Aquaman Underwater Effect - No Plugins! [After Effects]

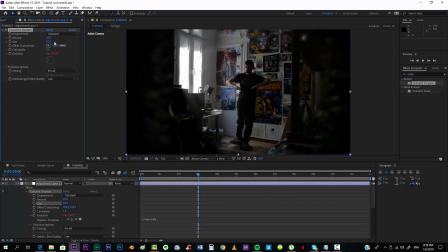Maybe less, maybe 25. An amount, maybe 5 will be alright.
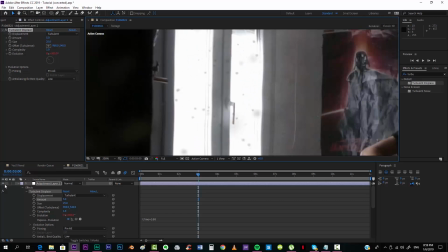Just a very quick distortion, so that instead of totally straight, it has some kind of turbulence. I think 7 will work out alright.
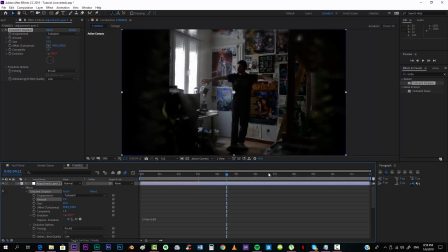Alright, so now we have to add an underwater look, and you know, when you're underwater there's always this kind of bluish tone, so we're gonna add some curves for achieving that. There are multiple ways of making this.
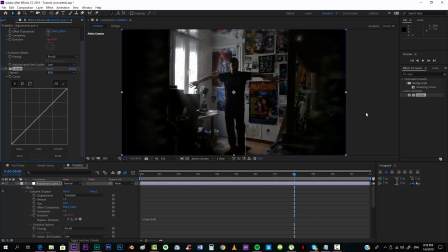Actually, you can use probably one of these day to night presets or anything like that, but I'm just going to first of all take the red curve and take it all the way down, and we already have here cool effect, and also the green just a little bit.
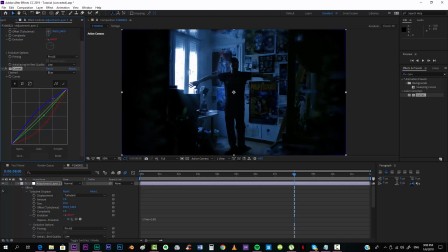Take the blue up. Actually, I'm gonna take the green, put it a little bit more up. Oops, wasn't moving it. This is up to you also, to how you want it to be, and I think this is all right,
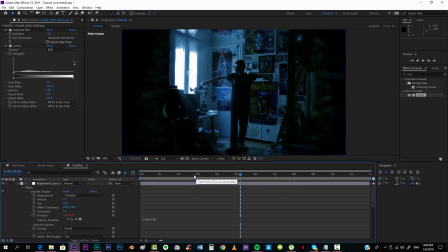more or less. And now you can, you know, add maybe a glow or something like that to make it more stylish. But the next thing that we're gonna do now is pre-composing the whole thing.
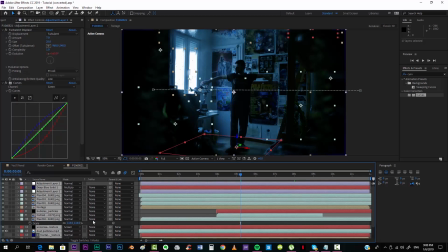So you'll have to select all your layers and go to right click, pre-compose, and we're going to call this underwater effect.
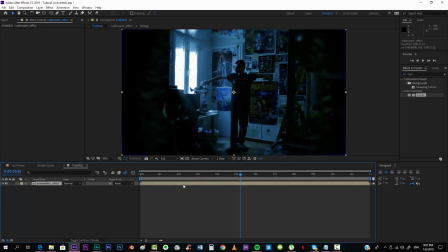And now we're gonna use camera shake effect, because when you're underwater there's always this kind of shaky camera always.
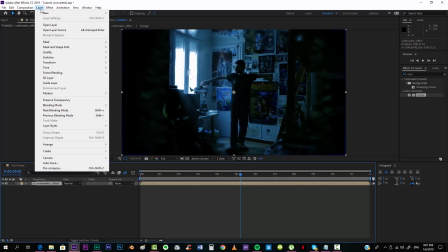And for making that, we're going to add a new layer, object, sorry.
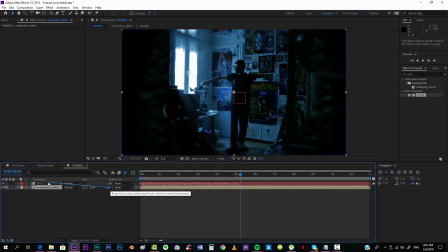We're going to parent the scene to the null, and we're gonna go to the position of null, alt click on position, and we're going to type wiggle, open brackets, and we're gonna put a high number like
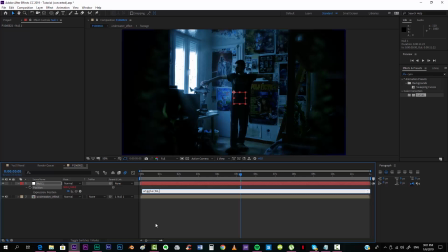50, comma, and I don't know, 1.
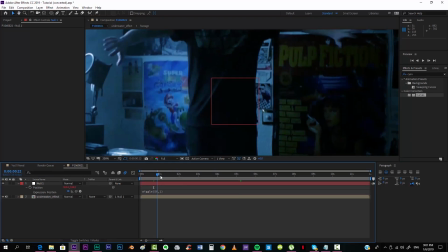And I think that I put it wrongly. Yes, I did. It's just the opposite, sorry.
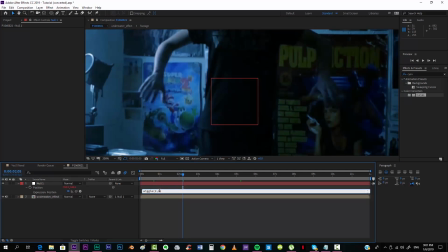It's 1, 50.
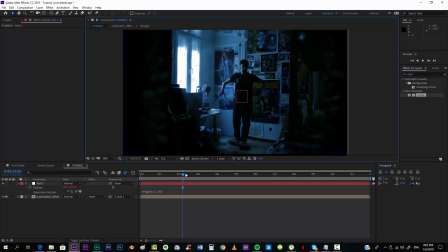Yeah, so that it makes a big move and the whole scene moves with it. Can put it actually even slower, 0.5, and we can just take the scale up.
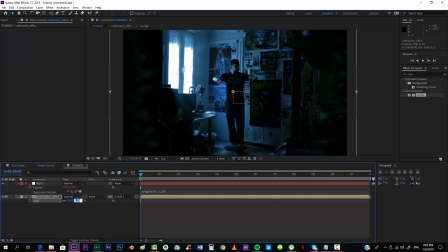Actually, that's too much. I think 105 will work out. And we already have wiggle. And now if you want, you can add even more effects. Maybe you can take a CC lens blur. No CC lens blur.
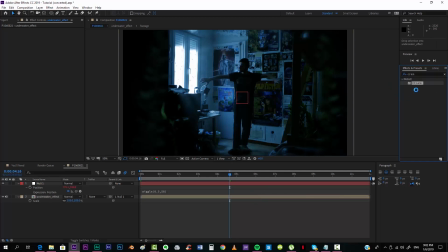CC lens effect, just like that. You can add it to your precomposition, and it's kind of freezing because it has a lot of effects. All the footages, the bubbles, the particles, and everything. I just hope it doesn't crash now.
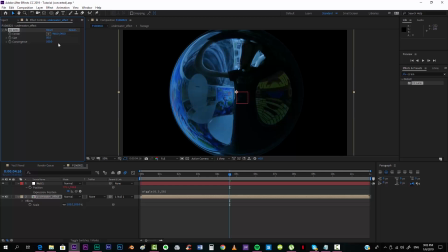Alright, so we can take this and put the size all the way up.
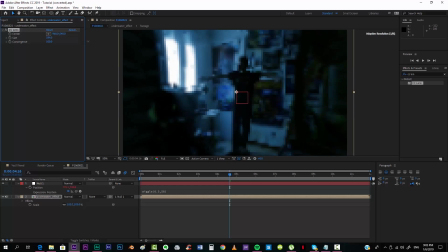Put it something like this over there, more or less, so that it gives the feel that you're like inside a bubble, something like that. Maybe you can put less, something like this would work out.